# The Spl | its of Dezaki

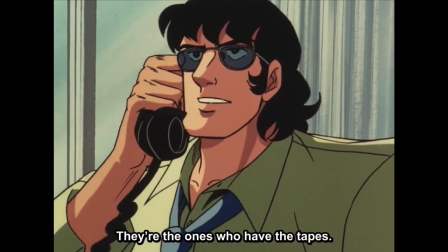(0:00)
Oh, you've seen them. As a filmmaker, you want to show two characters sharing a phone call at the same time.
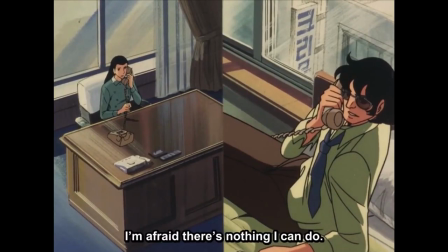(0:06)
What do? It's easy. Just split the screen down the middle with a line in between. Boom. Split screen.
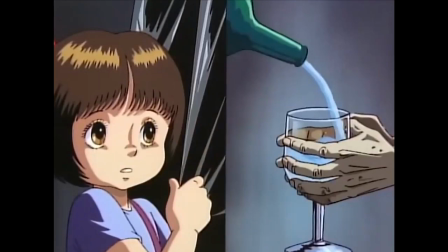(0:13)
There's other uses or examples in filmmaking that this can relate to, but here I'm mostly referring to the use of multiple spaces or subjects framed at once.
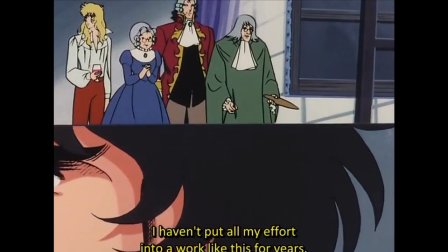(0:22)
This has literally been in film since the 1910s. Osamu Dezaki did not invent split screen, but goddamn did he run with it.
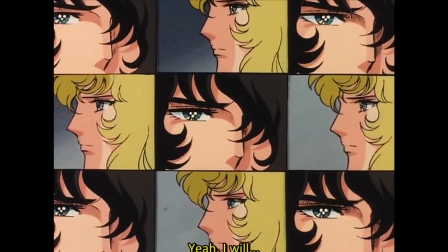(0:30)
It's most prominent starting in his work in 1979 onward, but when you start to notice how often he uses it, you can't unsee it.
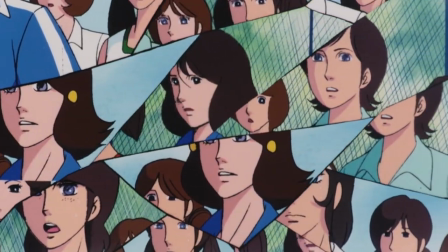(0:38)
I find it almost masturbatory of Dezaki to storyboard these scenes in such a disjointed, flashy sort of way.
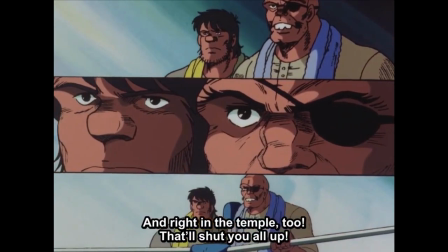(0:45)
Sometimes it feels like the split screens are calling attention to themselves, like he's very often not doing this out of a necessity to depict two subjects in the same frame.
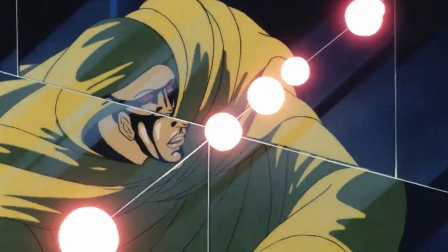(0:54)
Never mind how many different and creative ways he finds to use split screen, but think about how to implement this with animation.
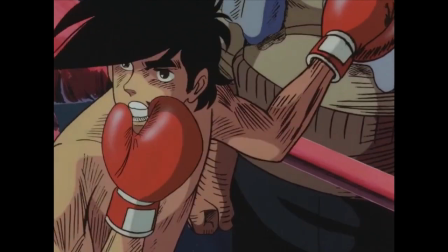(1:02)
Sometimes it's simply layering the section of the screen on top, but there's cases where Dezaki has them animate the scrolling of the shot onto the screen.
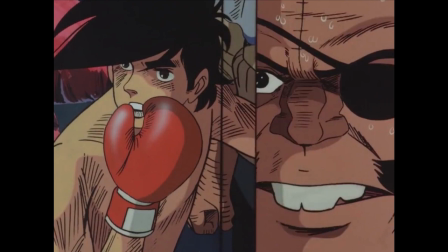(1:10)
I assume those are each individual cells that had to be painted. But once again, when you think about it, this is also a cost-saving technique.
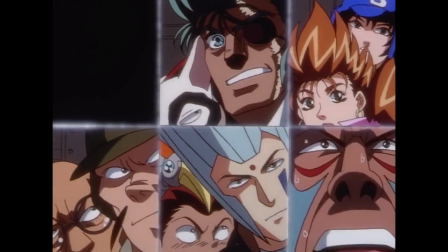(1:18)
Sure, there may be more subjects to paint overall, but it's sectioned off into little pieces.
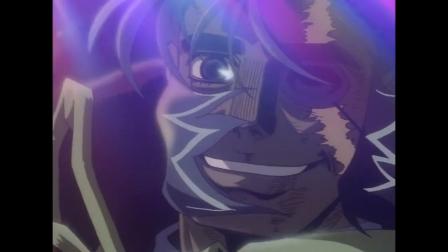(1:23)
If this were shot reverse shot, you'd have to paint both shots in their entirety, right? But it's all the more stylized for it, as well as saving time and money.
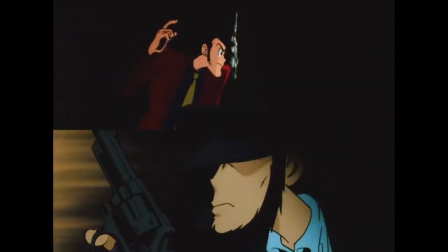(1:32)
I think it's self-evident what you'd use split screen for, but there's recurring reasons Dezaki used it.
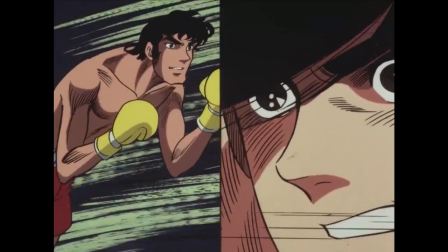(1:37)
For one thing, again, what split screen is most often used for, it's to show the audience as much of the scene happening simultaneously.
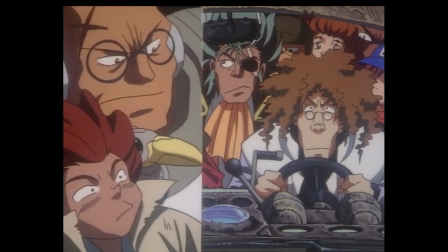(1:46)
There's so much of Dezaki's artistic style that prioritizes conveying to the audience everything going on in a clear and engrossing manner.
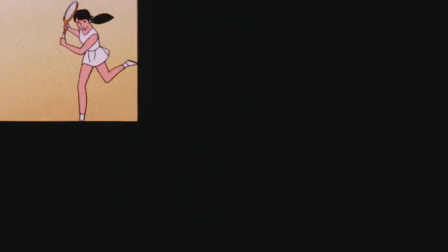(1:54)
This also includes a little bit of montage, where Dezaki shows redundant shots in a quick, repetitive fashion.
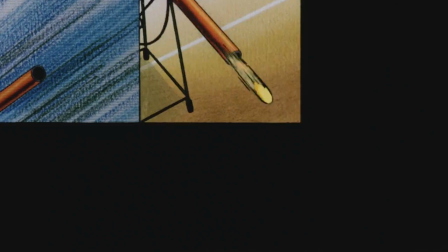(2:00)
In fact, calling attention to this redundancy by showing it to you side by side.
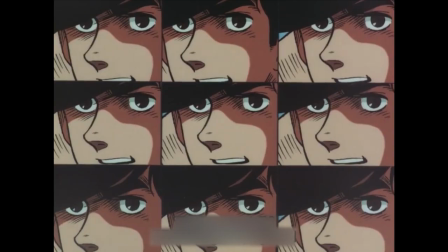(2:04)
And speaking of side by side, there's several instances of Dezaki just duplicating the same shot and displaying them in a grid.
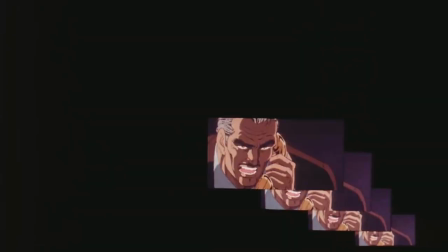(2:11)
Why does he do that? My guess is similar to his use of triple take. Perhaps he's multiplying the shot in question to call attention to its significance.
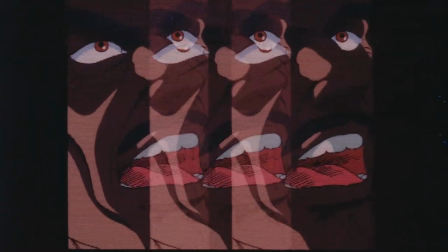(2:20)
Like, oh shit, you seeing this right now? It's for exaggeration, which is a trait I don't think many uses of split screen can share.
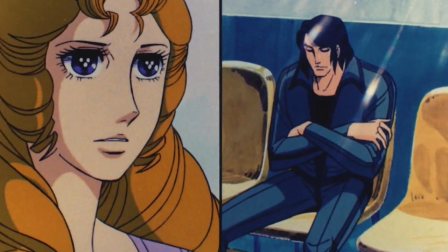(2:27)
Notice in shots like these, choices one has to make when animating each of these frames.
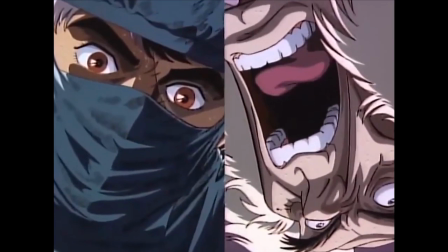(2:32)
You have the option of A, looping the animation so you can keep it moving as long as you want.
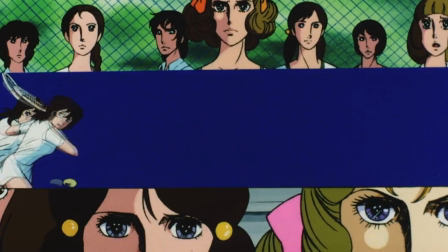(2:38)
B, pan the shot in every which way instead of animating it, so you can have the illusion of motion without being dictated by the duration of the animation.
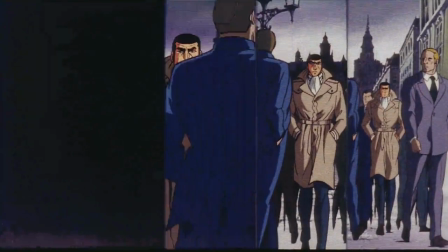(2:46)
Or C, play the animation and freeze it until the next shot comes.
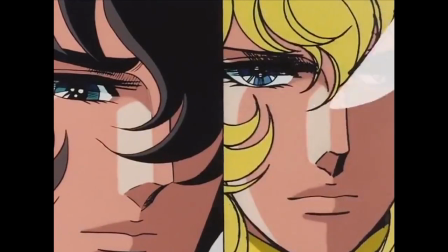(2:51)
Dezaki uses all three of these, and it keeps this practice from growing stale or predictable.
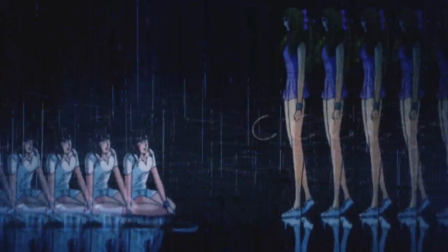(2:56)
I don't have as much to say with this one since a lot of it really speaks for itself,
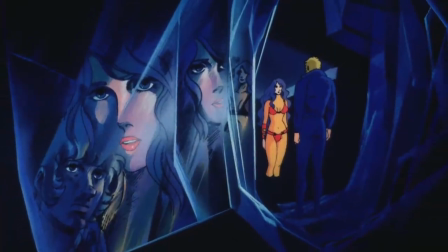(3:01)
but I want to reflect on what watching Dezaki's anime must have meant to the industry back in the day,
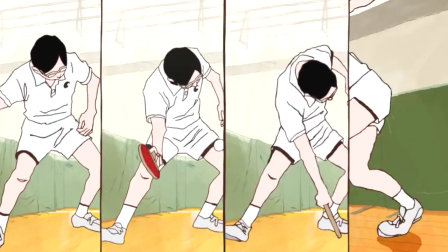(3:06)
and to the people that grew up with it who are now in the business themselves.
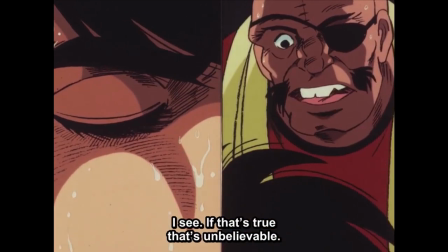(3:10)
It does help that nearly all of Dezaki's major works are great stories with great characters, through almost no contribution of his own,
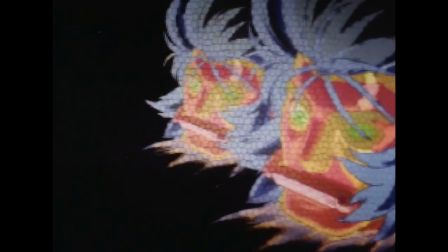(3:18)
but the framing of these characters and the visual storytelling on display pushes everything that much further.
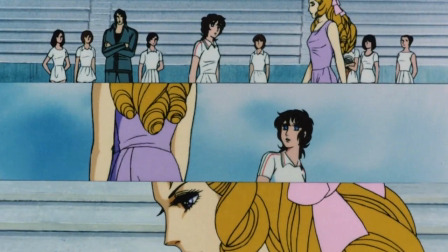(3:24)
Dezaki places these stories in the best framing possible, and I think that's what a lot of the most talented people in the industry strive for too.